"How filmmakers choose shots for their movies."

And again, I think this would be a cool looking shot, but notice that I didn't approach that shot from what would look cool. I approached the shot from what's telling the story of we're in this peaceful moment and we're about to go into something horrible that's going to change a bunch of people's lives. Maybe the leaf falls and it reveals the characters whose lives are about to change. All right, now we've got character reveals here.
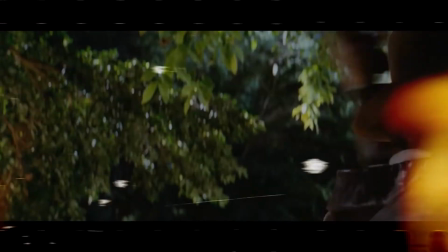[4:26]
So this is always important. The first time you see a character, especially your main characters, is always an important moment in your shot list.
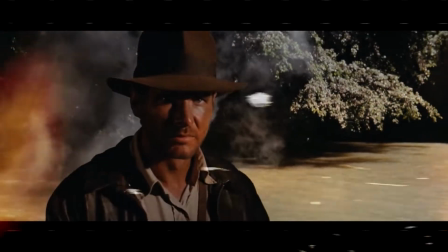[4:32]
You should try to figure out a way to say something about the character and make it impactful in some way.
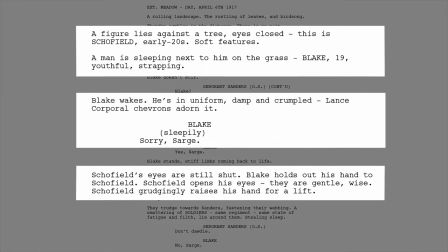[4:37]
The way it's written, you can tell almost that Schofield is the focus, Blake is in the background.
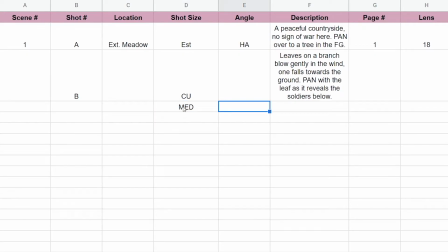[4:43]
Maybe just a medium shot of Schofield at eye level, Schofield leaning against tree. In background lies Blake, the leaf
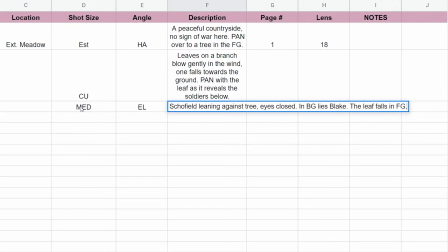[4:56]
falls in foreground. So that's just, that leaf is carrying us from the last shot into this one. And I have a feeling we should just stay on this shot for most of this page.
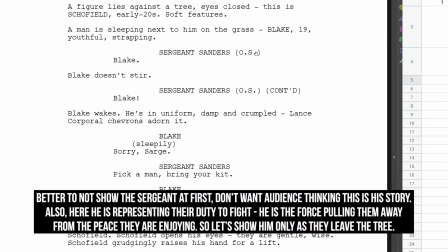[5:05]
I think it would be cool to hear, and it says off screen here, so you're hearing this sergeant, you don't see him yet. Hear him say Blake, hear him say Blake.
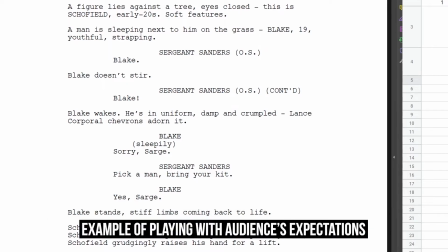[5:13]
We're probably gonna assume that Schofield, who's in the foreground, is Blake, but it's not because he keeps his eyes closed and then Blake sits up in the background. Maybe we rack focus to Blake. Why don't we do that?
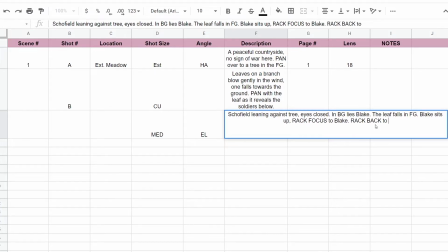[5:24]
Rack to Blake, rack back to Schofield as he opens his eyes. That's pretty good. But I think it's equally important to go over what might be some bad or inappropriate shots to put into this, because you can tell different stories with different shots. What if the way we introduced these characters was we dollied into them from the sergeant's boots, really low to the ground.
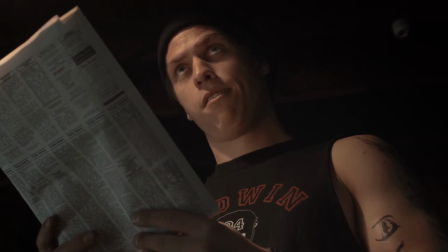[5:49]
We get to Schofield and we pan up and we're on a medium close-up looking up at Schofield, and we play out a bunch of the scene from there. What's that going to do to this scene and this story that we're telling? We're going to be making him look really powerful and heroic and larger than life.
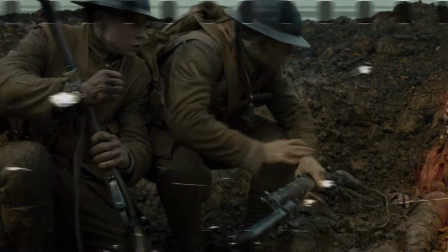[6:04]
Instead, I think what the writer wants to do is to present these characters as very human and vulnerable. And so to do that, I would stick with eye-level shots that present them in a more relatable, human way.
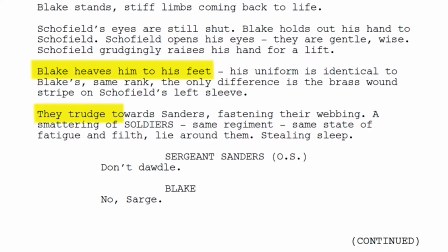[6:16]
Blake pulls Schofield up and they start walking, and that's going to take us out of this page and this exercise.
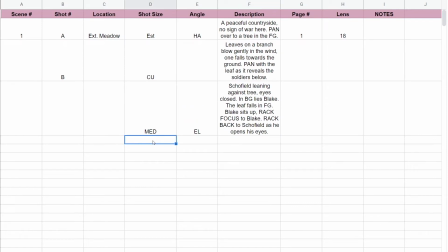[6:24]
So we do another cut here. So we cut to a 2 shots, maybe a profile. We're going to move out of these close-ups into a wider shot that's going to give us a little more context of where they are.
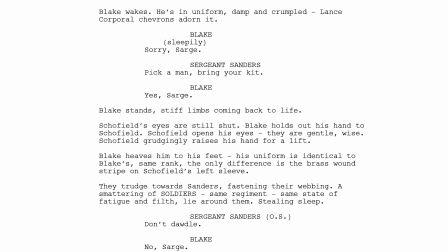[6:35]
It will let us see this Sergeant Sanders that's come up and show us that they're equals.
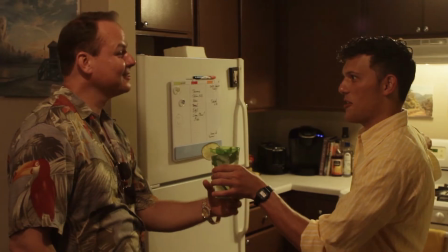[6:40]
Something about a 2-shot profile puts 2 people facing each other and it just puts them on equal footing visually, at least to me. So that's the idea here. And again, I'm telling the story visually, always the thing to think about. Blake reaches a hand out to Schofield, pulls him up.
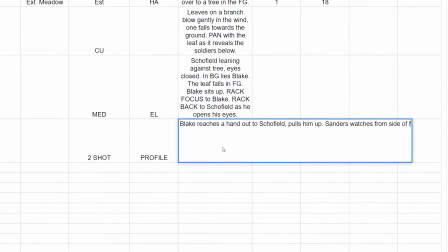[7:01]
Sanders watches from side of frame. They all walk off frame.
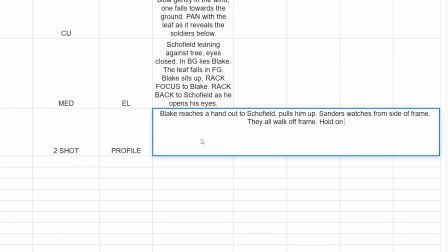[7:08]
And this can be nice. Maybe we hold on the peaceful tree for a beat.
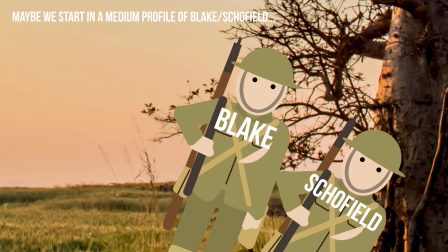[7:15]
So they all walk off frame, leaving just that tree that we started at,
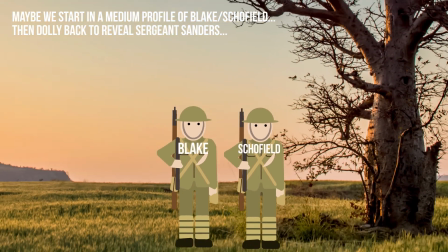[7:19]
which we're kind of using to symbolize peace, life, and harmony in this dreadful war zone.
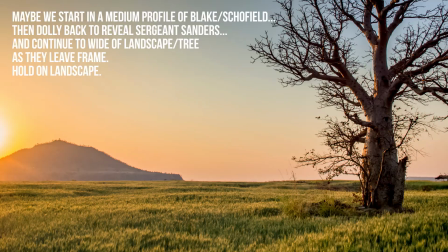[7:25]
So they all walk off frame, indicating that they are leaving this peaceful harmony behind for something much worse.
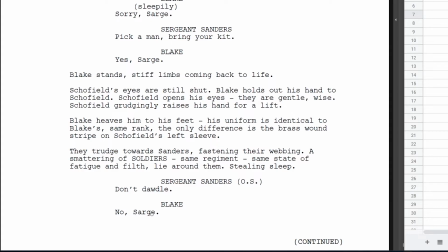[7:32]
Don't dawdle, no Sarge. That's the whole first page.
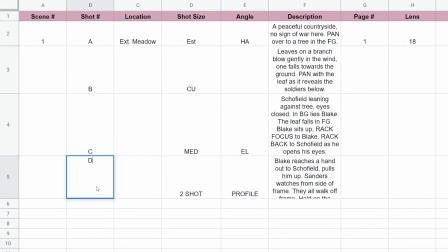[7:35]
So really, we just did these 4 shots and I can give them all names, A, B, C, D. So that is my first pass of that scene. Now, once you've made the shot list, it's a very exciting time because it's the first time you get to actually see your movie in your mind. I'll often go through the script and the shot list and I will watch the movie unfold in my head, sometimes with the stopwatch running too, so I can get an idea of the pacing of a scene.
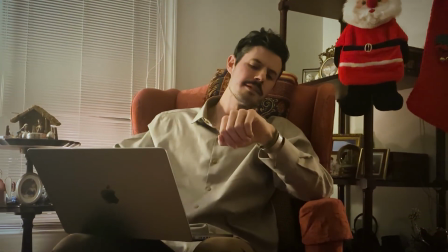[7:57]
It's just a very handy way to visualize whether or not a scene is going to work before you go through all the trouble of actually filming it. And if the scene's not working, I recommend taking a look at my video called Why Your Scene Sucks. It's a screenwriting checklist that I use because often the problem really lies in the script. Thanks for watching.